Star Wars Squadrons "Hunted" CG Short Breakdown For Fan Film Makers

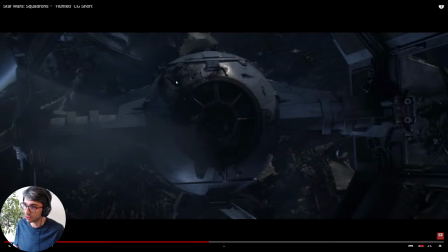really nice uh damage effects and stuff that they've added onto the ship so this would be a new model um and they would have these uh added in these look like actual physical things they've put in the model but they could actually just be a normal map with some texture painting it's hard
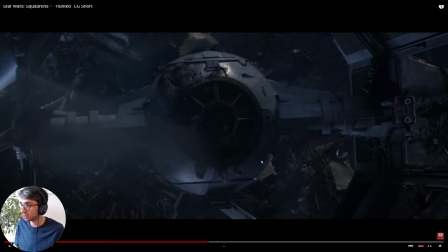to say um that's how effective normal maps can be in shots like this you sometimes you can't tell if we don't get too close to it um you know you wouldn't actually
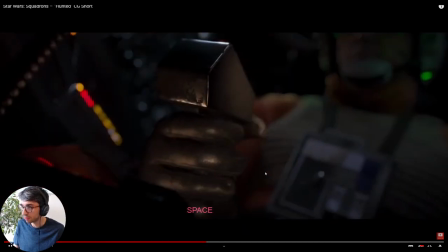know now another thing that's kind of cool is just another good example right here on this uh this controller you can see that the grunge there again grunge is just amazing for selling 3d assets and selling stuff making it look good so putting in like a
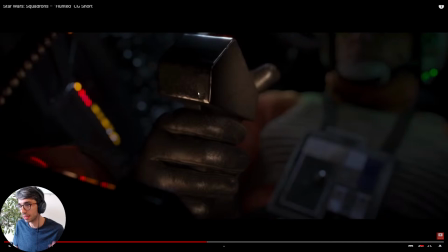musgrave texture on top of that and you know on top of your regular material and like piping that into the roughness so this bit's rougher than this bit so this bit just reflects and this bit doesn't it's really effective
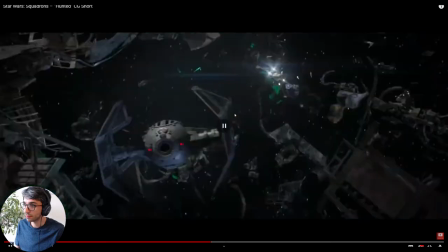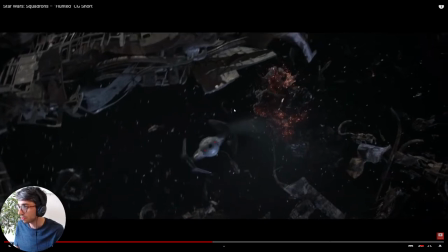I'm going to go through what happened there.
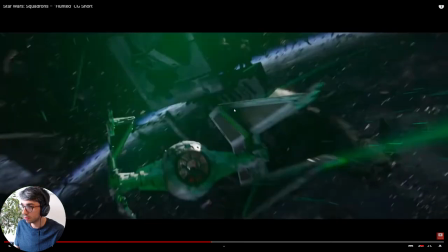Got all these. So again, I want to look at the camera for this, right?
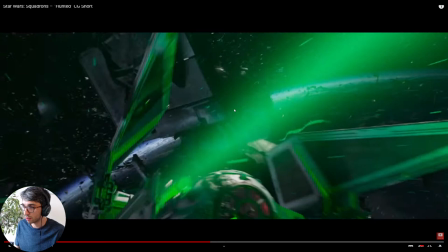So think about it. He takes his shot. We start with this interesting frame where the laser is the center focus.
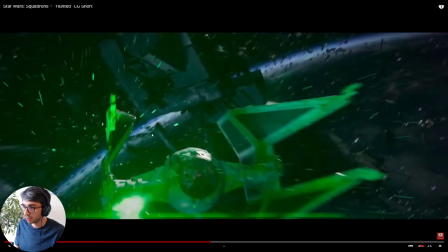And it's a bit chaotic, right? Because this is a chaotic moment for him.
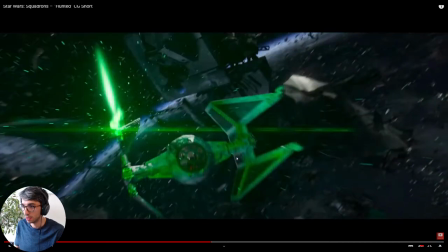He's kind of firing wild. and the camera flies back, does a spin.
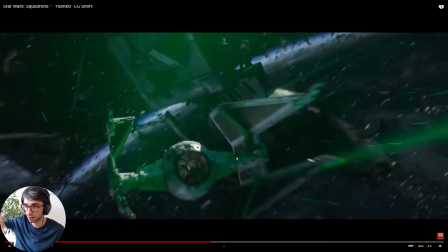Again, always doing spins. It's got that subtle spin to it.
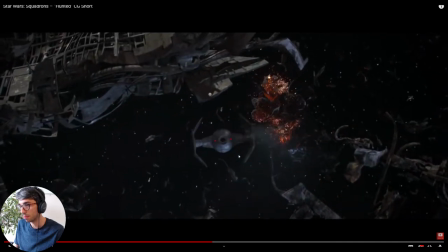And then off they go, off to the right of frame. He peels away. So you can see the camera's just following him.
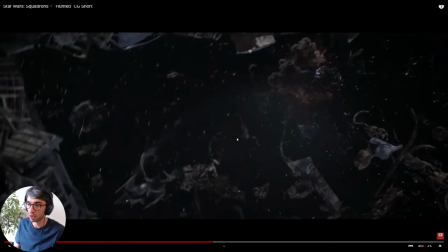The camera also lets him lead. That's another thing the camera does a lot, is it doesn't move perfectly with him.
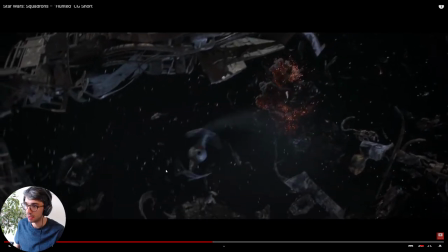It lets the hero character, the focal point, lead the camera.
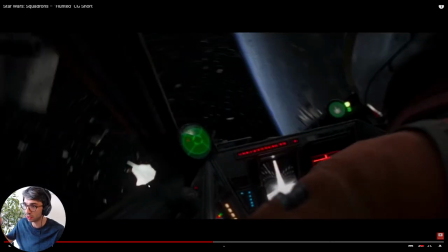So the camera's like, oh, he's just a little bit behind it.
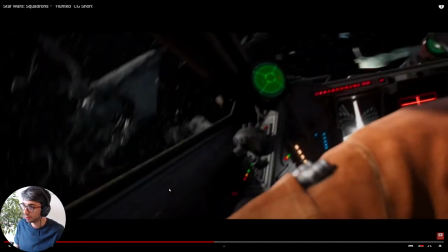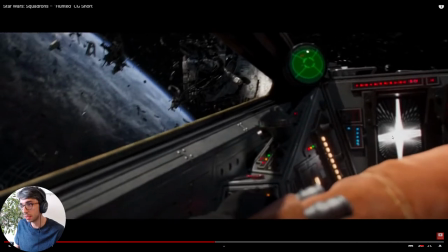now this this shot's putting us in the pov of the uh the rebel fighters so the point of view
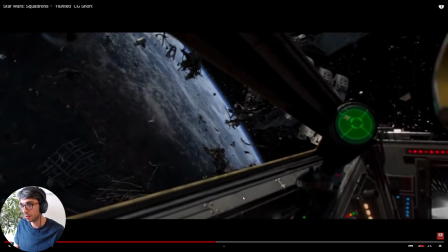and there's our there's the enemy there and
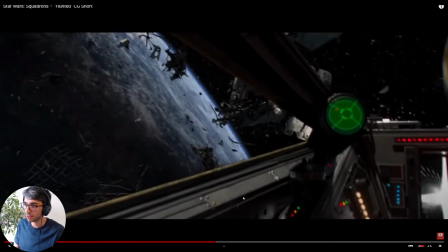then we see his reaction shot reaction shots are really important so if you show what a character sees it's really important to then cut to the
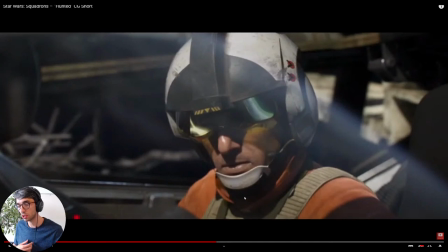character so you can get their reaction um the reason for that is it shows us how we should feel so we're always empathizing with the
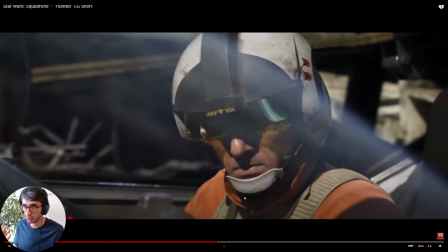characters we see on screen and so their emotional state is something that we reflect and we can pick up his emotional state you see his lip kind of
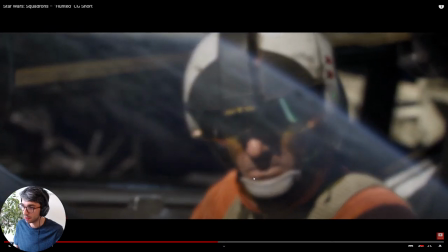goes a bit stern there now
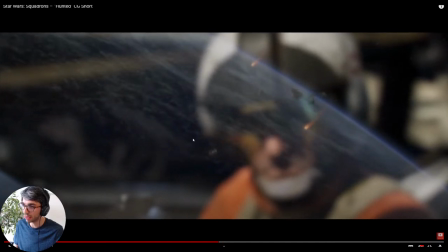we see what's going on we see that these these fire trails are heading down the planet we see these heading towards the planet too and then he lights up just really nice clever storytelling we're showing what he's thinking literally like by you know projecting it over his
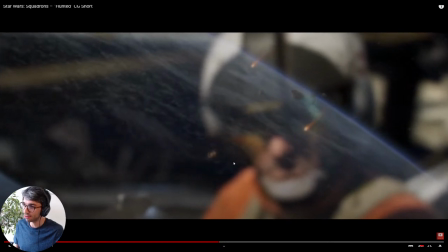face you know what i mean um so this is what internalizes for him it's what he's seeing what he's realizing and then we rack focus to the reflection
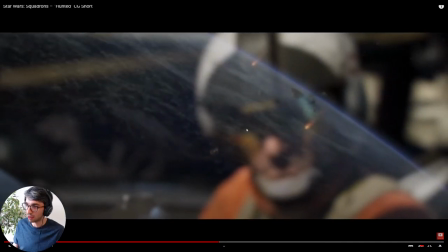now you can get this uh you could try and get this in render um if you had like a really you know super reflective surface
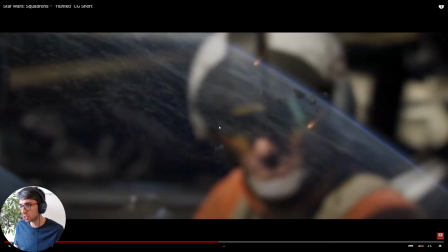but this is most likely done in the composite because it's just going to be the most effective way to do it so they would have rendered this as a separate shot and just had this blurred out and do that rack focus effect in after effects or in that way in fact they probably
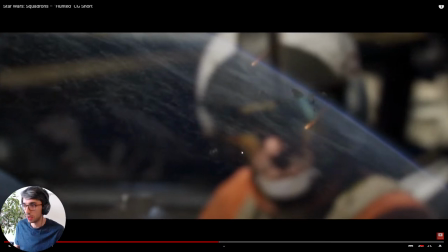used nuke but um it's the exact same result doesn't matter what software you use it's really important to know that like um you know if you're using any of these 3d packages or any of these compositing softwares